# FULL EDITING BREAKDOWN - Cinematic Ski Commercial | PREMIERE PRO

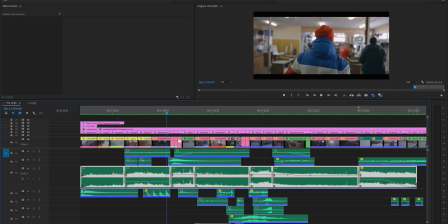Sound design makes a huge difference. The base of this sound design is the mountain wind, and as you can see, I've split this sound into several pieces.
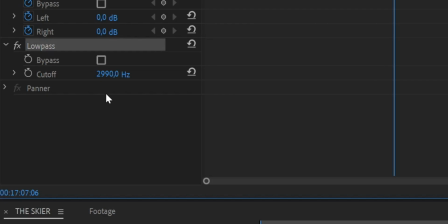When I switched to the interior shots, I added the low pass filter on 2990 Hz.
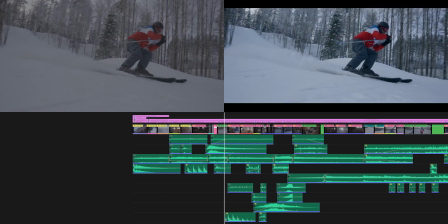Then I switched back to the normal, but at the speed ramp I added 2 keyframes from 23,700 Hz to 300 Hz.
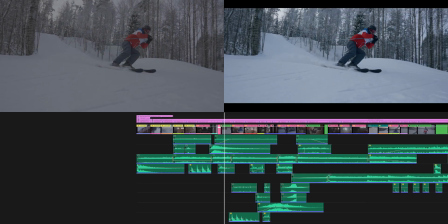That gives this like woo effect, which also serves as a really nice transition from scene to scene.
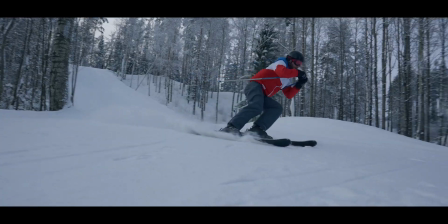Talking about transitions, this transition was made using just a simple cut, and it's a combination of 4 shots.
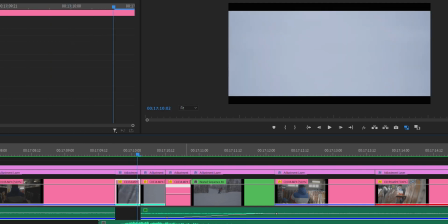As you can see, when I go through it frame by frame, there is the first shot, the second shot, the third shot, and the last shot with the speed ramp.
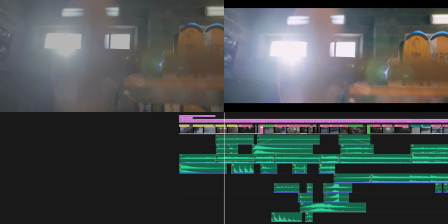The rest of the sounds are the door open and close, the footsteps, the additional elements,
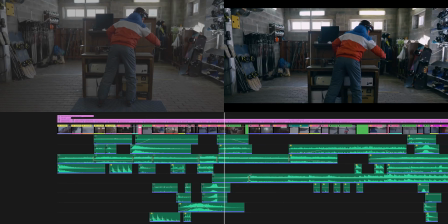and more specific movement sounds.
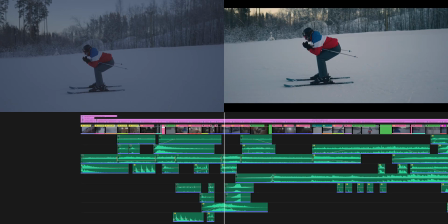And I rolled into the music right after he had finished his preparation process.
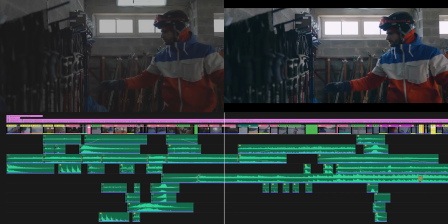After I had assembled this intro part, I started building the story, and here is how I did it.
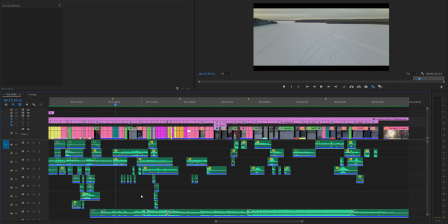I looked at the music track and started building from there. For example, from here to here is the scene of Andrei going to the hill.
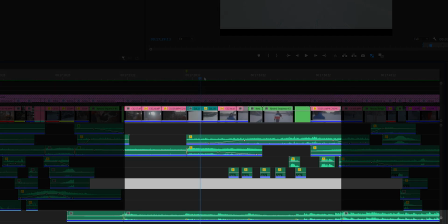And I've used this interval to fill in the shots that are essential for the story. Then the next part is more intense, so I chose it as a failure part, when he is falling down and stuff.
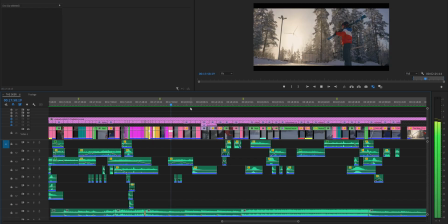The next part is very slow paced, so this is the moment when he's standing on the hill, focused.
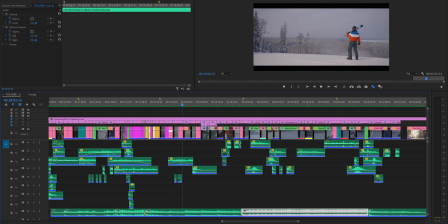Then the part when he's riding down, probably the most important, and the last piece is the ending.
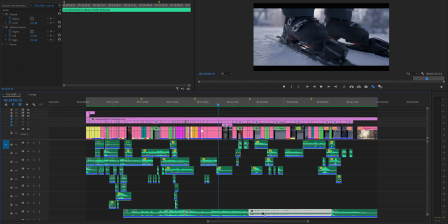That's basically how I build the story in this commercial. I select these intervals and I start filling them one by one with the shots I like. Now I can show you all step-by-step process because it will take forever. It's all about trial and error. A lot of experiments goes into this process to achieve the best result possible. Let's talk about the speed ramps, because it's a big deal, right? All speed ramps on my timeline, it's lime of time. All speed ramps on my timeline are hidden behind the green color.
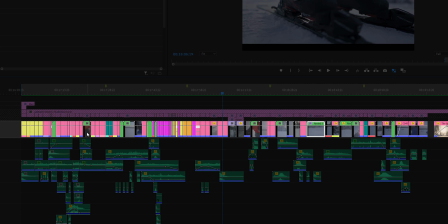So when you see a green color on the first track, just know it's a speed ramp.
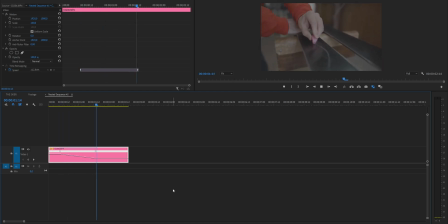I've decided to hide them in the nested sequences, so in case I want to add some effects to it, there will be no conflict at all.
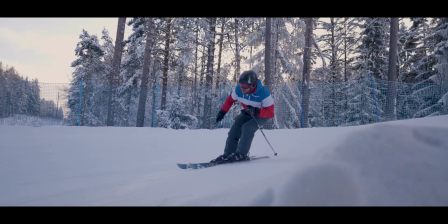I've used the speed ramps just for the transition moments or small accents like he's going into a turn or jumping, or just to catch a moment when he's riding.
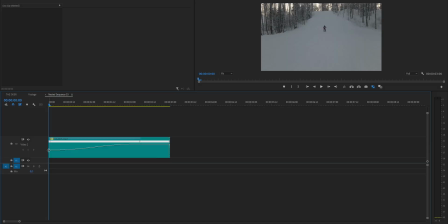This shot with Andrei passing by is actually 2 times faster than the real life speed.
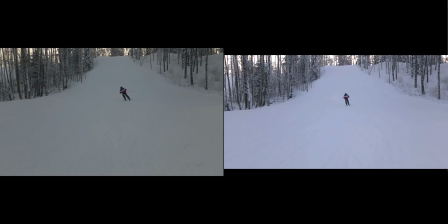See, I've used 40% speed and then 200% speed. Just a fun fact, Andrei is not that fast in real life, but it looks cool, so who cares.
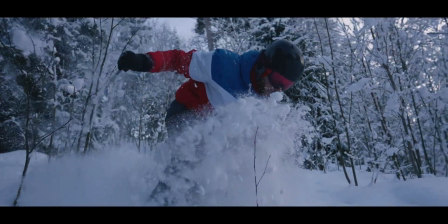The 2 epic shots when he's going through the trees is so fun to watch in real time because it took like 2 seconds.
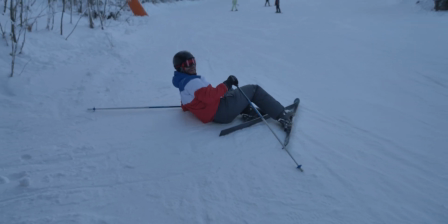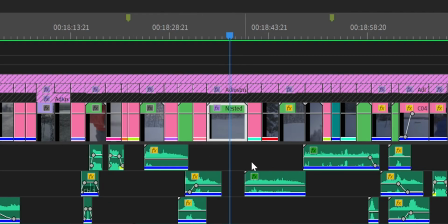I have this very long 6-second shot right here. It's probably the longest in the entire edit, but it's pretty complicated.
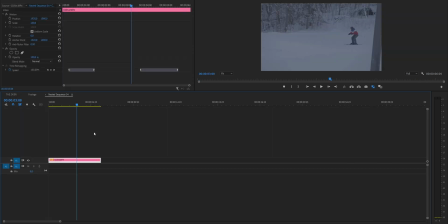There is a speed ramp, as you can see, it's green colored, and also I added the transform effect to it. I really like this effect because this is one of the ways how you can add motion blur in Premiere Pro.
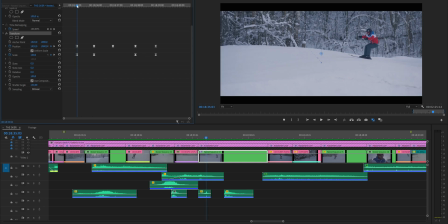So I increased the shutter angle to 150 and animated the scale and the position,
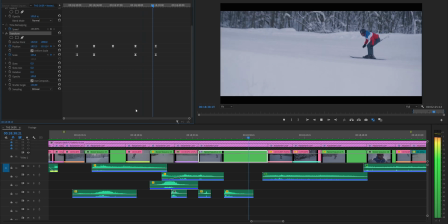so we kinda zoom in when he jump, then we hold, and we zoom out.
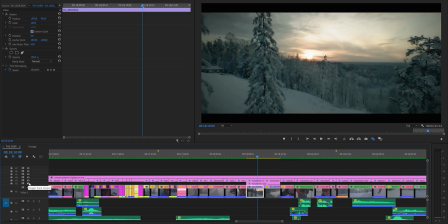Now you can see the difference with and without the motion blur. To add this blurry thing around, I've used the Chromatic Aberration plugin from Red Giant.
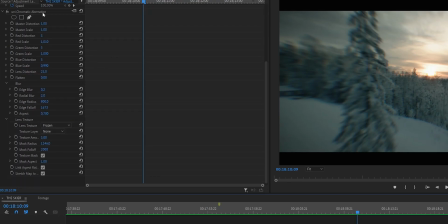These are the settings in case you want to copy them to your project. Actually, at this moment I almost lost my drone. It was very cold outside, like 5° Fahrenheit. My iPhone died right at the moment when I was making this shot.
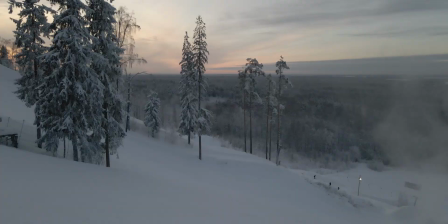Started to panic for a second, but then I realized my remote was okay, so I got it back blindly using the remote controller, but it was intense.
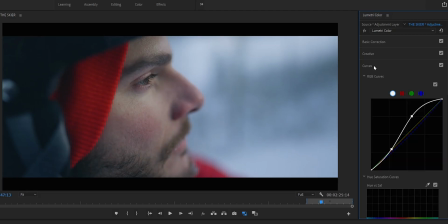I made the color grading using the Lumetri color plugin.